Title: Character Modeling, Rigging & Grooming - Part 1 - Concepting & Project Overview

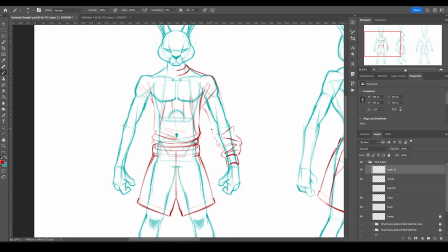(26:20)
I decided to expose his legs for fur by picking shorts for him because his tail is not as large as the snow leopard character and therefore won't require too much grooming. It doesn't mean the rest of their bodies won't ever be groomed. If I decide to create new clothing for these characters, I can add more groom on the newly exposed areas.
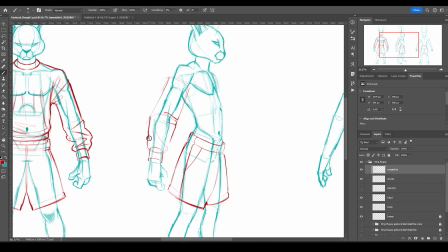(26:39)
But for the starter character asset, it will be nice to be able to focus on just the key areas mentioned above for each character. Okay, let's get back to his design. Even though I am putting a lot of creasing detail on the sweater,
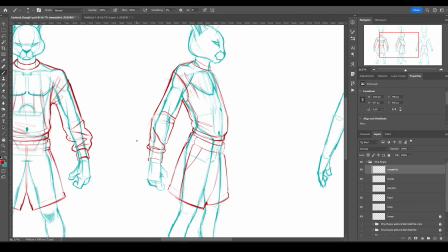(26:53)
I'm going to be very strategic about what creasing I delegate to the modeling process and what I let end cloth simulate creases for.
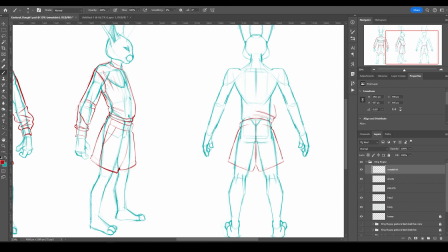(27:02)
The bundled up creasing at the forearm is definitely going to be sculpted. All the creasing on the torso is not going to be sculpted in ZBrush. Baking in creasing data there will just look weird at animation or render time.
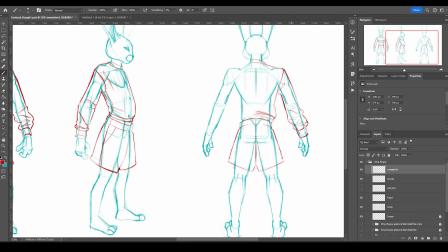(27:16)
For the torso, I will count on end cloth to develop the creases based on how the character is posed. This is very similar to what I did with my last character rig. End cloth can still add its own creases to the bundled up fabric on the arm, but for the most part,
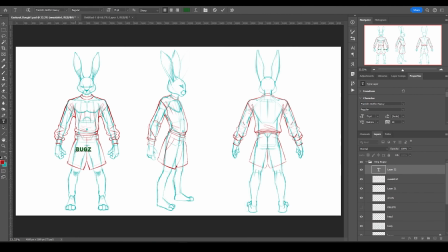(27:32)
I am looking to paint property maps to control how much creasing is happening on the bundled fabric at the forearm. You will notice that for most of my character designs, I like outfits that are bottom heavy if they're not top heavy, or top heavy if they're not bottom heavy.
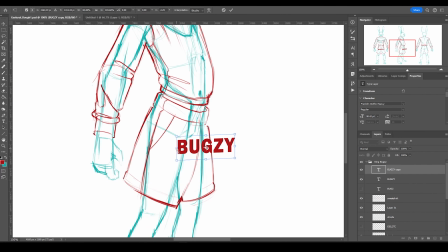(27:50)
So it produces a kind of offset that appears to be more interesting than just making the character wear all fitted or all baggy clothing for the upper and lower torso.
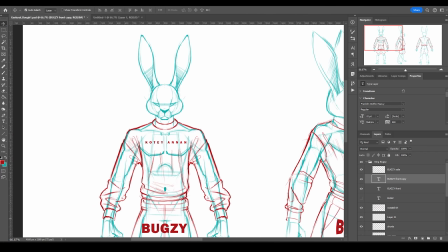(28:02)
In order to increase the fidelity of all my clothing's logos and lettering, I like to make them separate pieces of geometry.
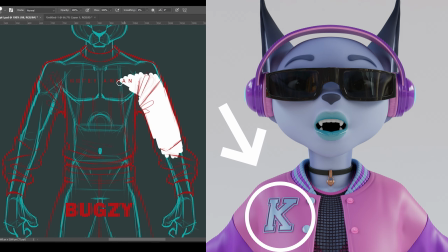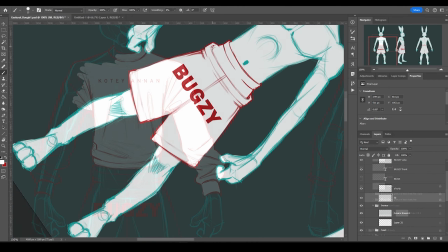(28:16)
This is also the case with seams or threading.
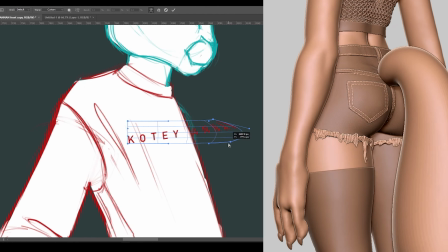(28:19)
For stylized characters intended for close-up renders, this is a better choice than baking the data into a texture map.
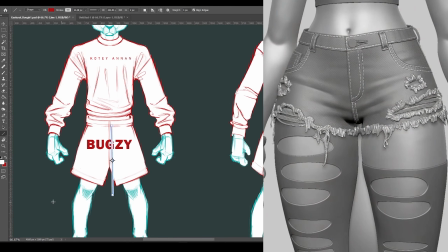(28:26)
If you bake these logos and threading and you don't have very large texture maps,
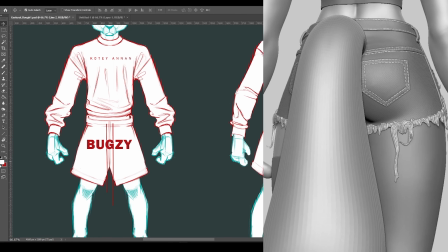(28:31)
the results will look very cheap, like something you would see in an old or mobile video game.
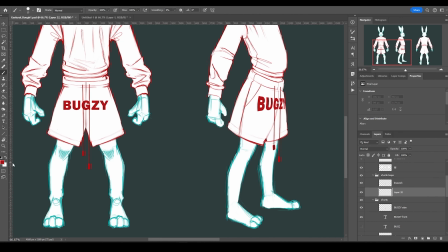(28:38)
You might be wondering why I am not doing any coloring.
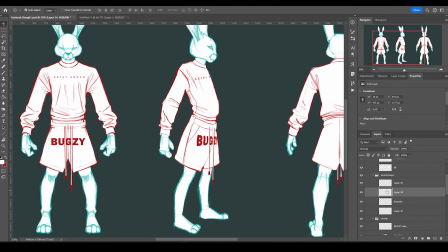(28:42)
I know I'm going to be experimenting with color on the final models in Substance Painter, so there's no need to tie down any color schemes.
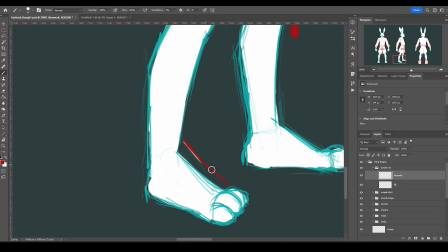(28:49)
I'm also almost always creating an asset that is going to be using a modular color system.
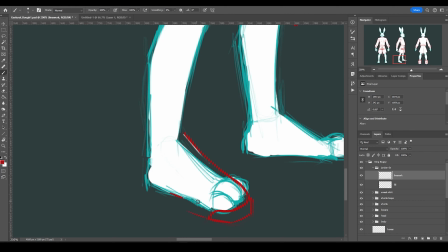(28:55)
So that means there will be several skin and outfit colors to pick from, and mix and match. For me, the coloring of the character even sometimes extends beyond the character development stage and into the animation phase.
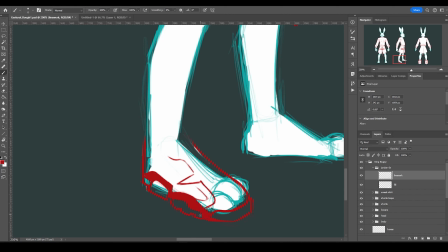(29:10)
Sometimes I will recolor the character after having utilized all the color options several times in various animation projects.
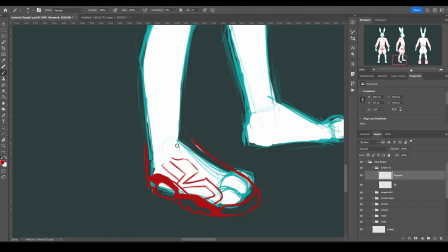(29:18)
For now though, when it comes to the skin and fur, I'm planning to stick with the natural color of a snow leopard and a hare. Right now, I'm only interested in how well the designs work as far as silhouettes and posing is concerned, and also form.
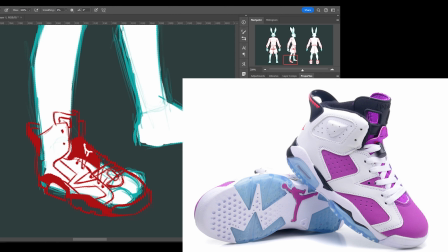(29:36)
These sneakers are going to be very difficult to model. They have so much organic detail, connected in so many complicated ways.
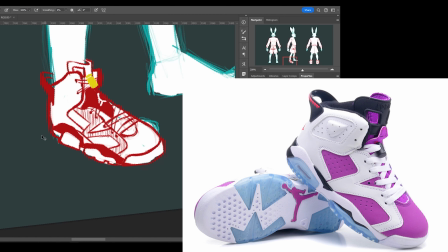(29:44)
The sole is even more complex than the body of the sneaker. A lot of folks like to model something like this in as few pieces as possible.
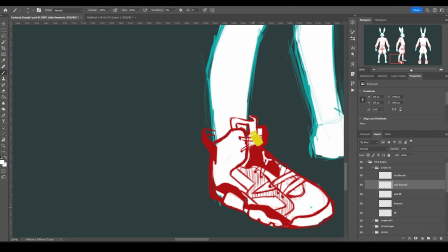(29:52)
This helps facilitate an easier skinning process at the rigging stage.
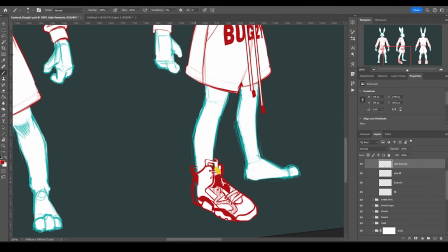(29:57)
I, however, like to cut it into as many pieces as possible. This allows me to end up with better topology for complex pieces.
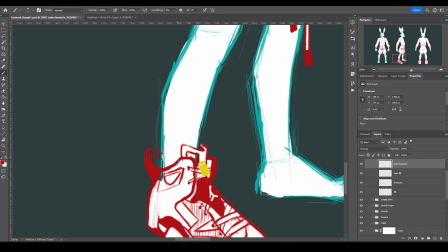(30:06)
And it is also so much easier to resurface when you cut them into several different pieces.
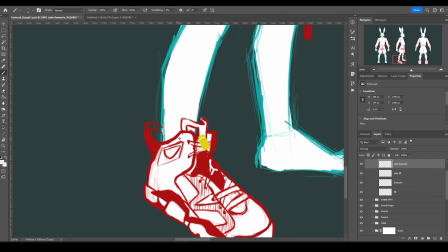(30:10)
As far as quality is concerned, it will always deform and render better than a sneaker model that has been welded into one mesh.
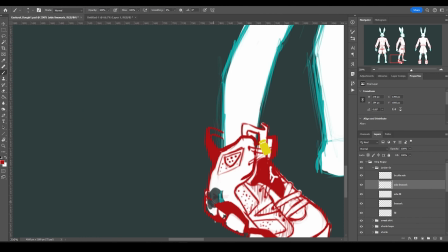(30:18)
Most of these pieces are different materials, so it makes sense to at least divvy them up in pieces based on what material they are.